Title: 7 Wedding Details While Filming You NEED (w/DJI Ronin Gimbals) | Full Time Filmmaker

what's up guys in today's video I'm gonna walk you through seven shots you need in every wedding film and I can get them all on the DJI
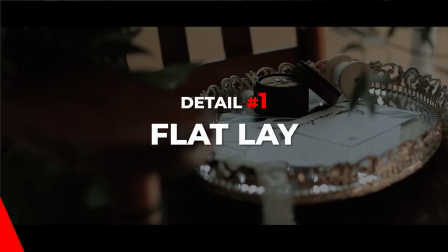0:27 RS2 and huge thanks to DJI for sponsoring today's video so the first thing I start with is called the flat lay so for example we've grabbed
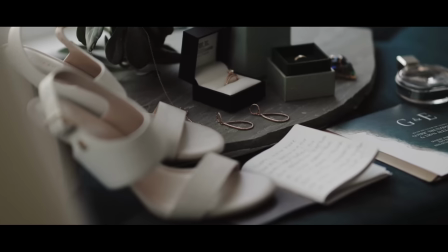0:34 the flowers we've grabbed the shoes we've grabbed the rings the wedding invitations the vow books and the next thing is just showcasing each detail with some very cinematic movements
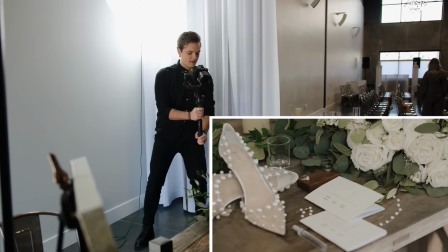0:43 so first I'm gonna a wide shot of all the details i'm doing a very subtle pan a parallax just very subtly honestly what you're
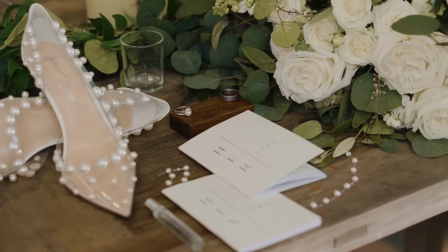0:51 seeing right now is the most movement i'll do again very subtle
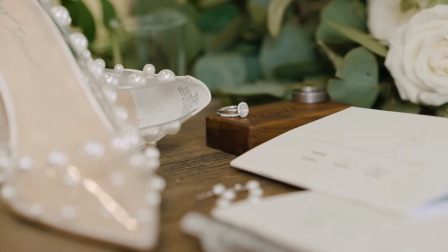0:56 movements i'm shooting in 60 frames per second and this is the top down rotation all
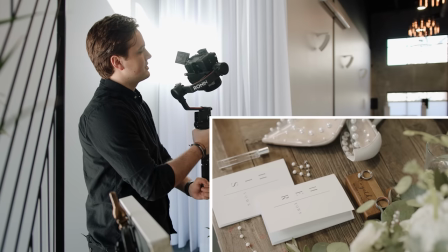1:01 i'm doing is twisting the rs2 clockwise like so watch this keeping
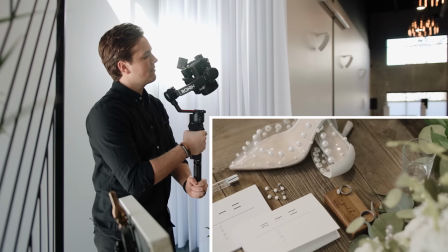1:06 my composition focused on the ring so those are the two movements That's all you
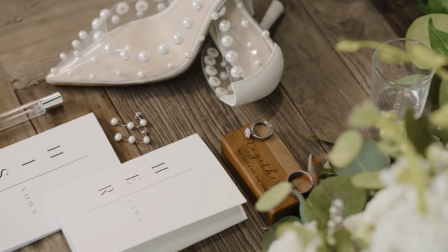1:10 usually do, parallaxes and top-down rotations. And I just get a lot of variety for all the details. Detail number two is the bride's dress.
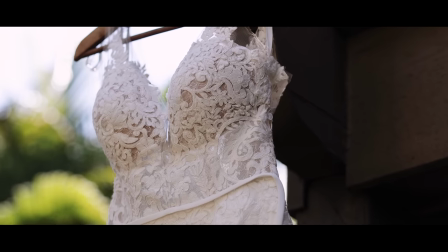1:17 You want to shoot a wide variety of pan-ups, pan-downs, parallaxes, push-ins, pull-outs. Just get a large variety of shots and movements to really highlight the dress as it's hanging here.
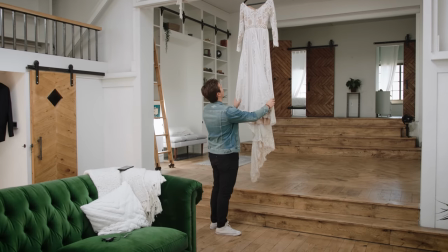1:26 You just want to fluff it out, make it look pretty, make it look elegant. This is a very easy dress. So this is a nice composition.
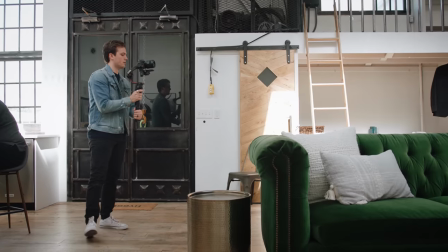1:31 You have the dress framed up perfectly in this big square. I'm going to try parallax. Very subtle steps here.
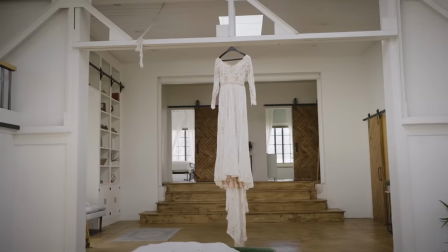1:40 I'm now on the 35 millimeter so I can do a little bit more movement without it causing a disruption
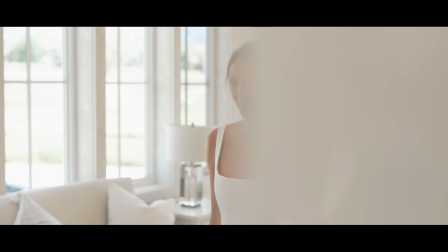1:45 So with the bride sitting down in this chair applying for makeup and you know writing in her vow book I get to kind of show the dress in a different position than when she's
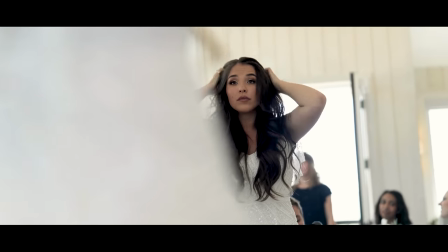1:53 gonna be standing for the rest of the day So we'll get a few shots of that and they'll get a few detail shots The bride in front of the window with
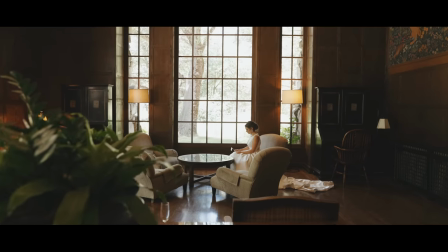1:58 great lighting to make her look as stunning as possible and highlight all the different features on the dress All right,
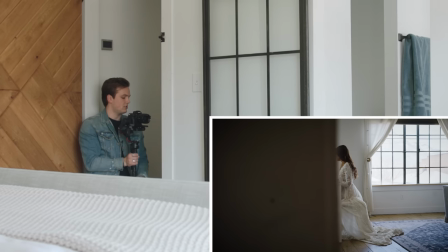2:03 Shay and three two one and action
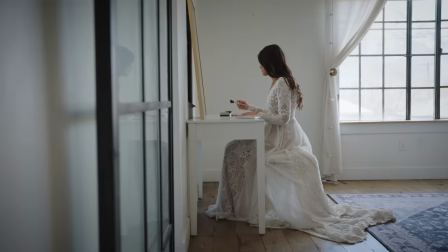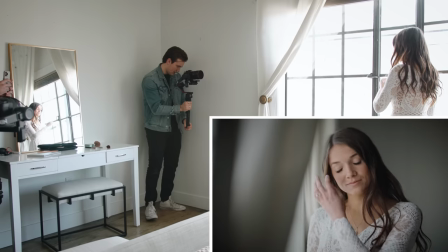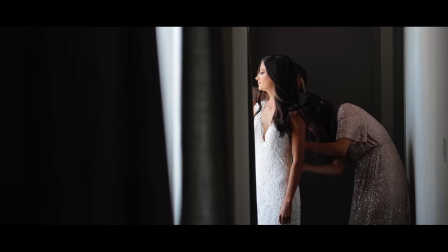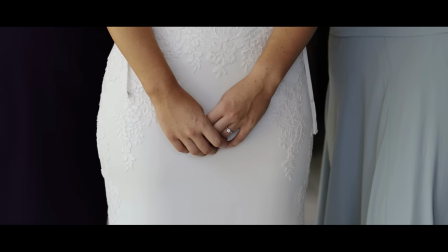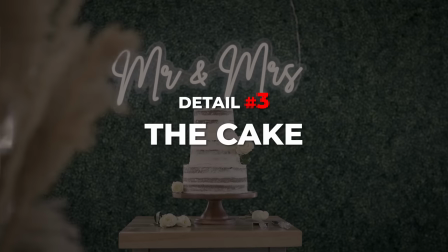2:31 Detail number three is the cake.
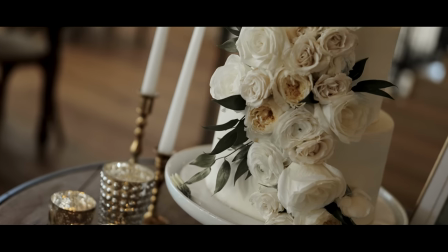2:34 What I like to do is first get a lot of wide establishing shots to show off the cake and where it's at, and then I'll move in with a tighter focal length and get some details of every layer of the cake.
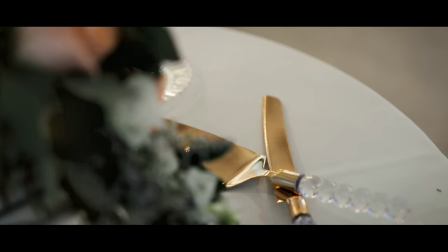2:42 The frosting, the flowers, the stand, the utensils, the decorations, everything to really show how beautifully made this cake is.
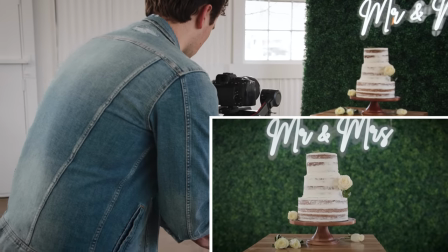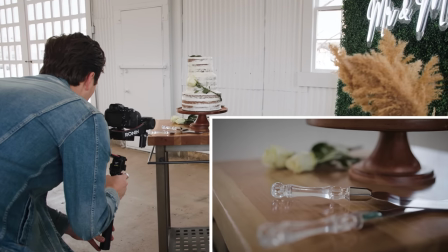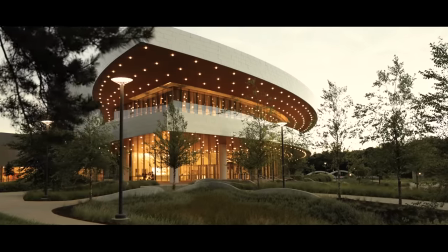3:00 Detail number four is the wedding venue. I throw on a wide angle lens. Right now I have on a 14 millimeter and I want to show off the whole venue as a whole.
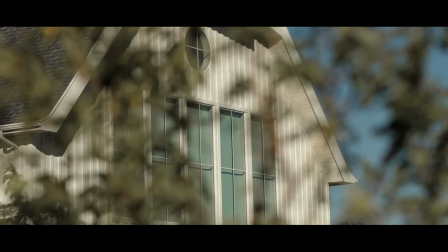3:08 So I'll start off with a few push-ins, a few pan-downs, and then I'll change focal lengths and get some detail shots.
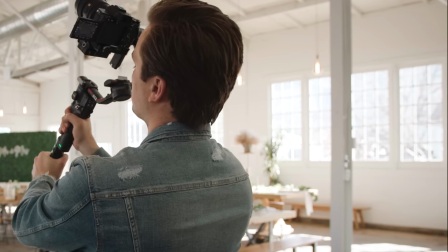3:13 First things first, I'm going to do a pan-down. So I start in the ceiling, I put my follow speed to 15, so it's a little bit faster than we're used to because I'm doing a very fast walk.
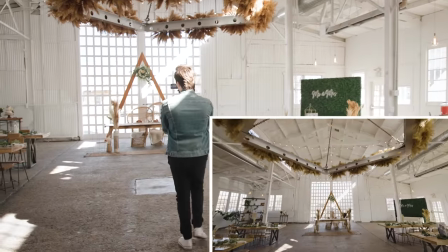3:22 As I'm walking down quickly, I'm panning down to reveal the arch, which is the main attraction, right?
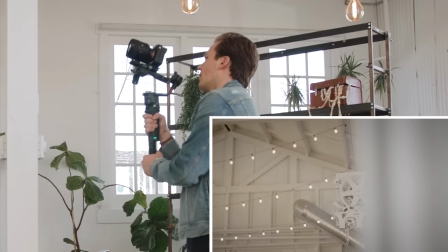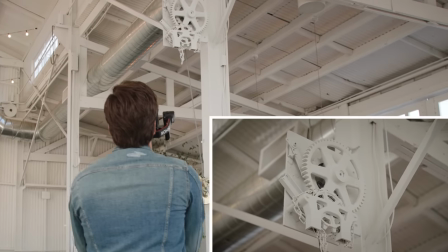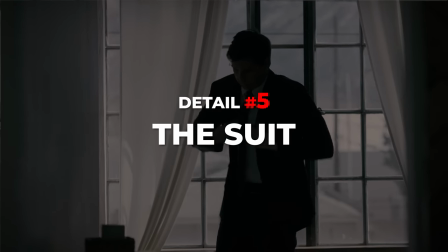3:42 Detail number five is the groom's suit. I just kind of film him naturally getting ready as he would.
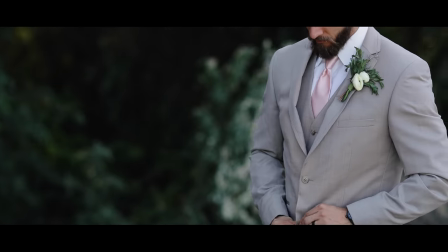3:46 So the first thing is he's fixing his cufflinks, butting those up. He's gonna butt in the top button on his shirt and then grab his watch, put that on.
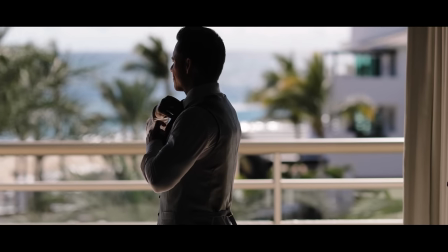3:53 I'm gonna let Tanner do the entire movement as one. All I'll be doing is doing some subtle parallaxes and action.
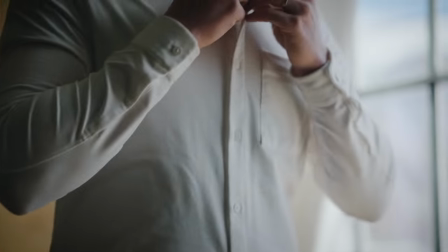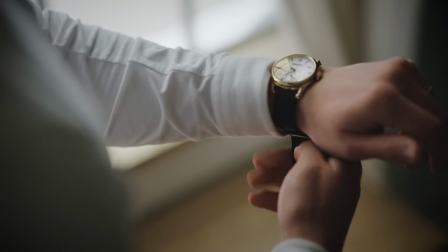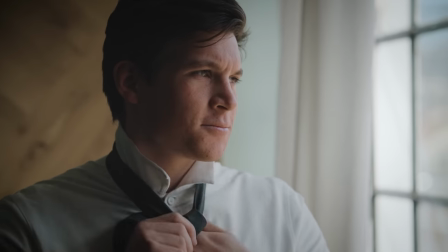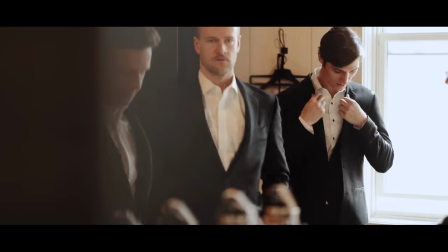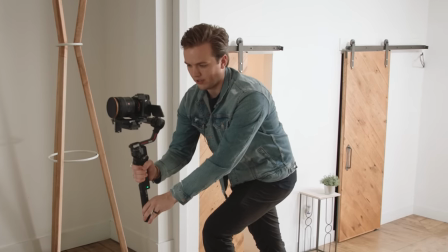4:23 And the last thing is putting on the suit coat. All right, Tanner, I got three, two, one, and action.